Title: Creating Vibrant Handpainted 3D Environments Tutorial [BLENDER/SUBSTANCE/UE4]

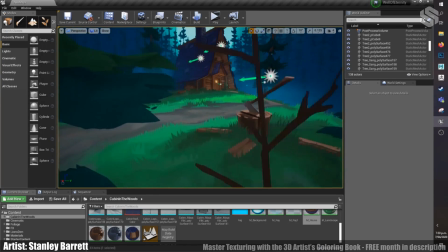12:20 And the grass here is kind of on the same thing,
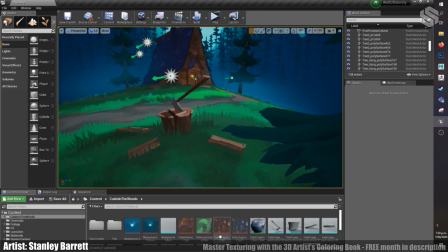12:25 where it's completely unlit, and I guess a lot of that just came down to matching the colors below.
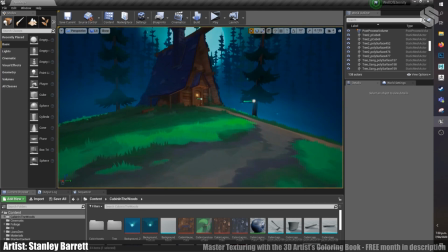12:32 I know there are other projects where they've created
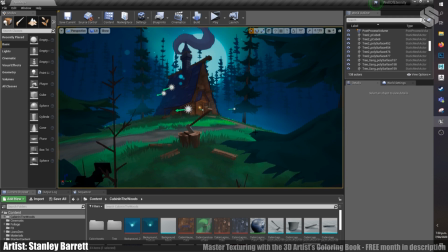12:37 specific material shaders, which grabs the vertex color from below,
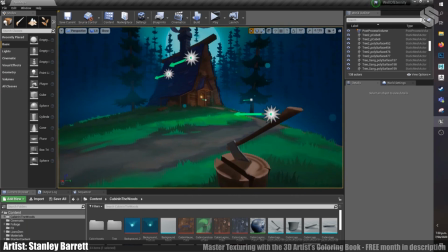12:42 from where the grass is, and individually places that out. But when I was creating the landscape in this case,
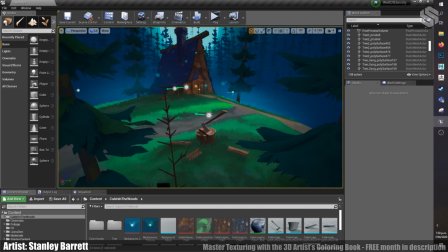12:50 I had in mind that I would only use a few different shades specifically and not really hinder from that,
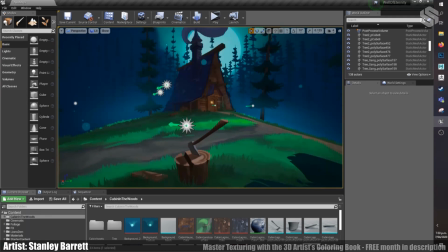12:58 and that allowed me to get this nice blend in with the landscape below,
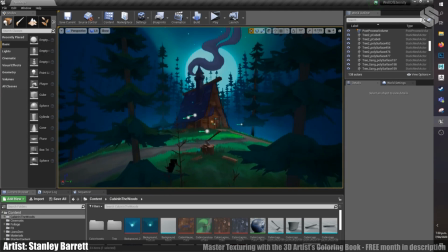13:03 which I think was really key to a scene like this, especially at an angle like this where that kind of abrupt,
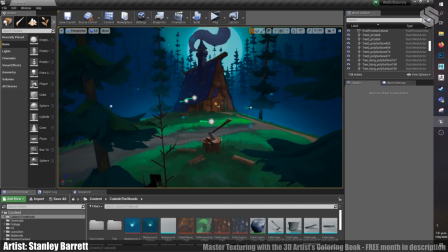13:11 if it's too abrupt from where you are, then it kind of looks out of place and it looks like it's hovering.
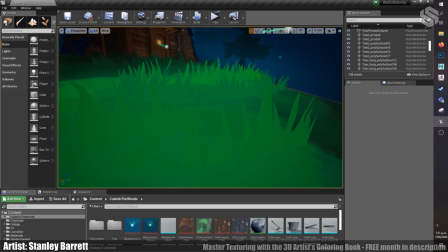13:17 And even if you get too close there, it kind of breaks that illusion as well.
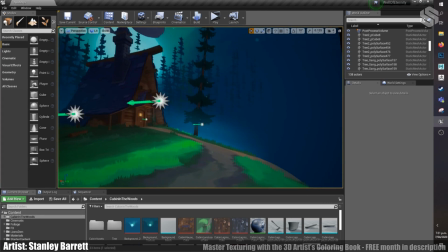13:23 So just where you would be usually in a game, you're not really seeing that,
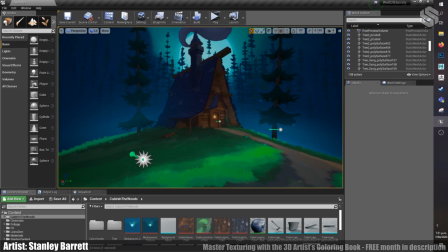13:29 and the blend just helps quite a lot with a few different shades of variation and things.
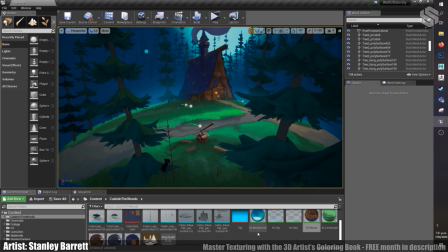13:36 So that kind of was generally the main thing with the scene.
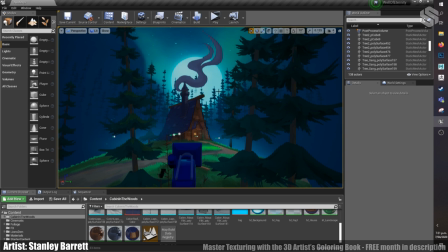13:42 Everything else was really straightforward. It all just kind of flowed from there.
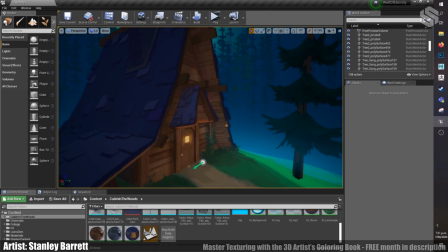13:51 I guess the key thing was the texture work, and trying to get the shadows and details.
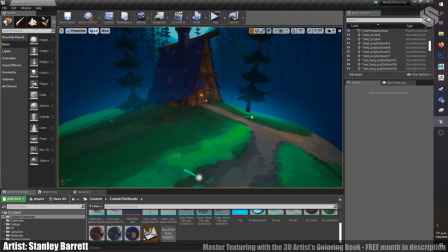13:56 So if I switch the scene here to
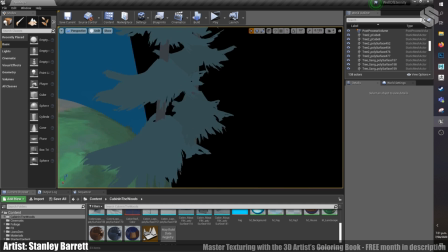14:02 unlit, so this is completely unlit.
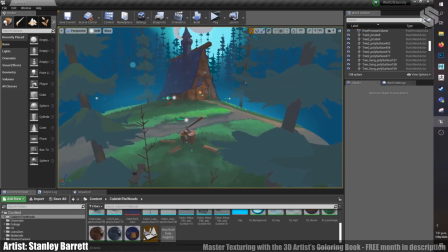14:05 This will be basically how it looked in Substance Painter, and it doesn't quite give the same kind of contrast and depth,
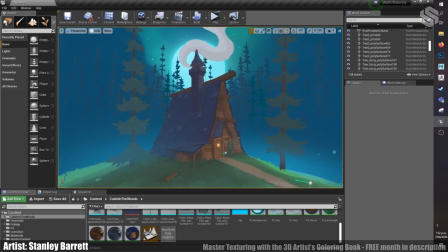14:14 despite all the textures using unlit modes.
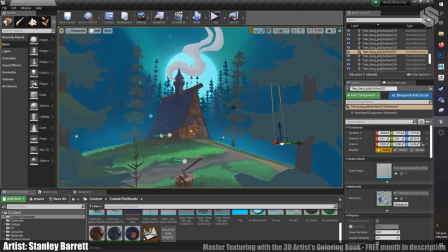14:18 It hasn't quite got that, I guess, contrast and saturation to it.
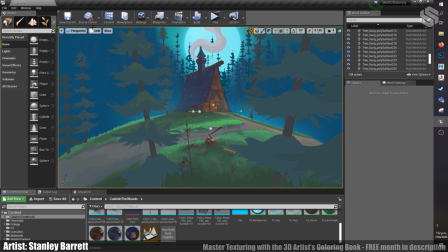14:25 It's kind of lost that luster, and especially with the trees, you can see how it's just using that flat shaded.
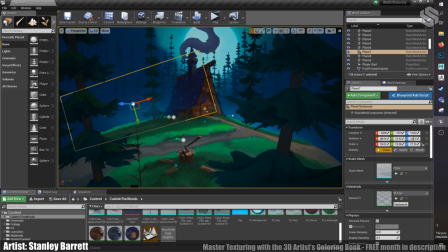14:34 So switching back here, you can really see the difference, and a lot of that comes down to my post-processing volume,
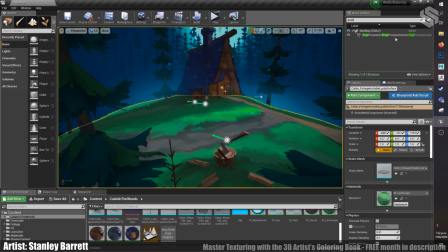14:42 where I'm getting a lot of those colors and pushing them a little bit further.
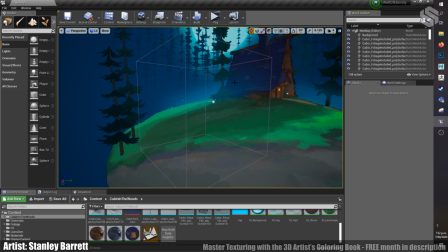14:49 So it's using just pretty basic stuff in general. I guess, yeah, that's most of the scene really.
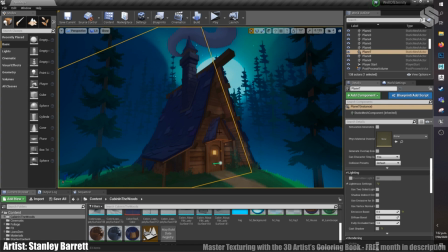14:56 It just came down to the building up the textures, getting
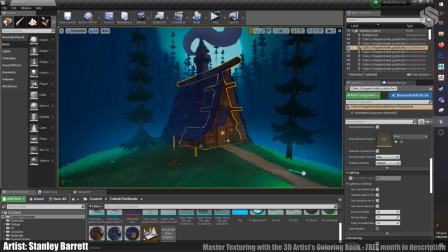15:02 a good grasp of the silhouette, especially from an early stage.
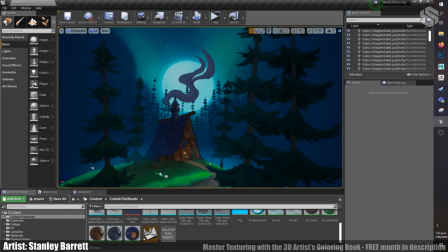15:06 If I was to push the scene further, I would probably animate this fog um,
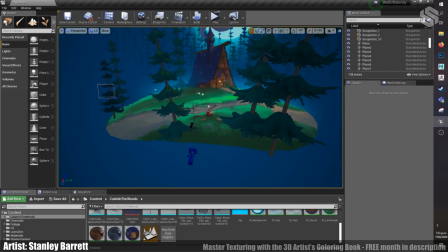15:13 and build more assets around the environment so I could expand it further out and try and create more of a world
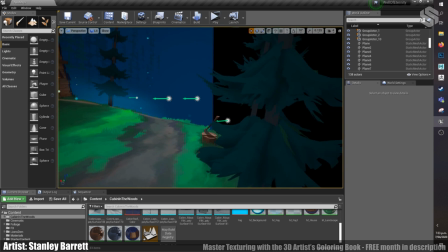15:21 to where I guess you could have a player in it and it would feel more vibrant.
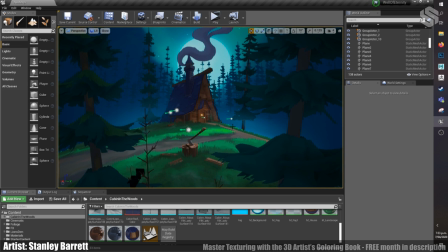15:28 And I guess since it was such a short-term project, I decided against that
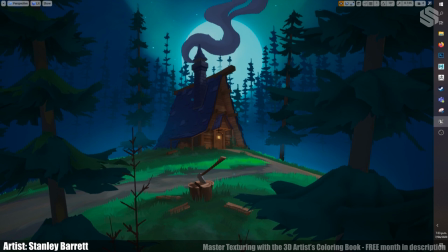15:33 and to just focus on speed, cutting a lot of corners, and just experimenting.
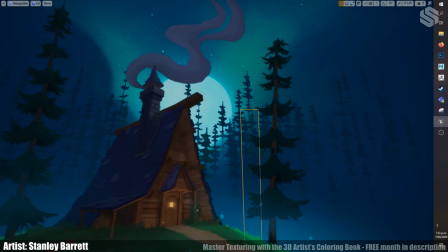15:39 And that's kind of where I got up to. So these trees specifically were just all cards.
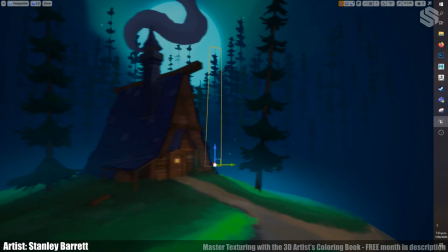15:48 I have a few different colors and moved them in the depths in the background, and that's how you get that kind of faked parallax.
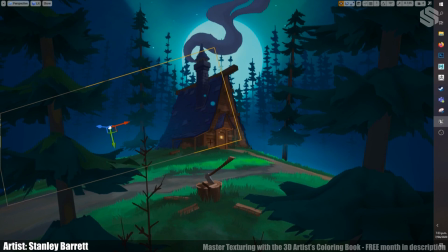15:57 And that's kind of helped with how I guess the whole scene kind of works in layers, where
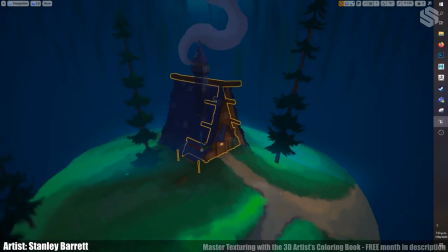16:07 I guess in the sense that you're working with a 3D scene,
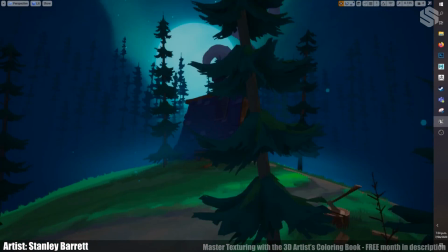16:11 but at the same time it's still kind of using the values that a 2D scene would do,
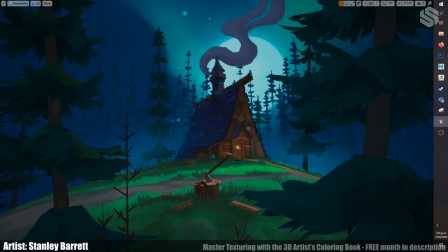16:18 and that's how I kind of got this look and tried to match Tim Kaminski's awesome concept art.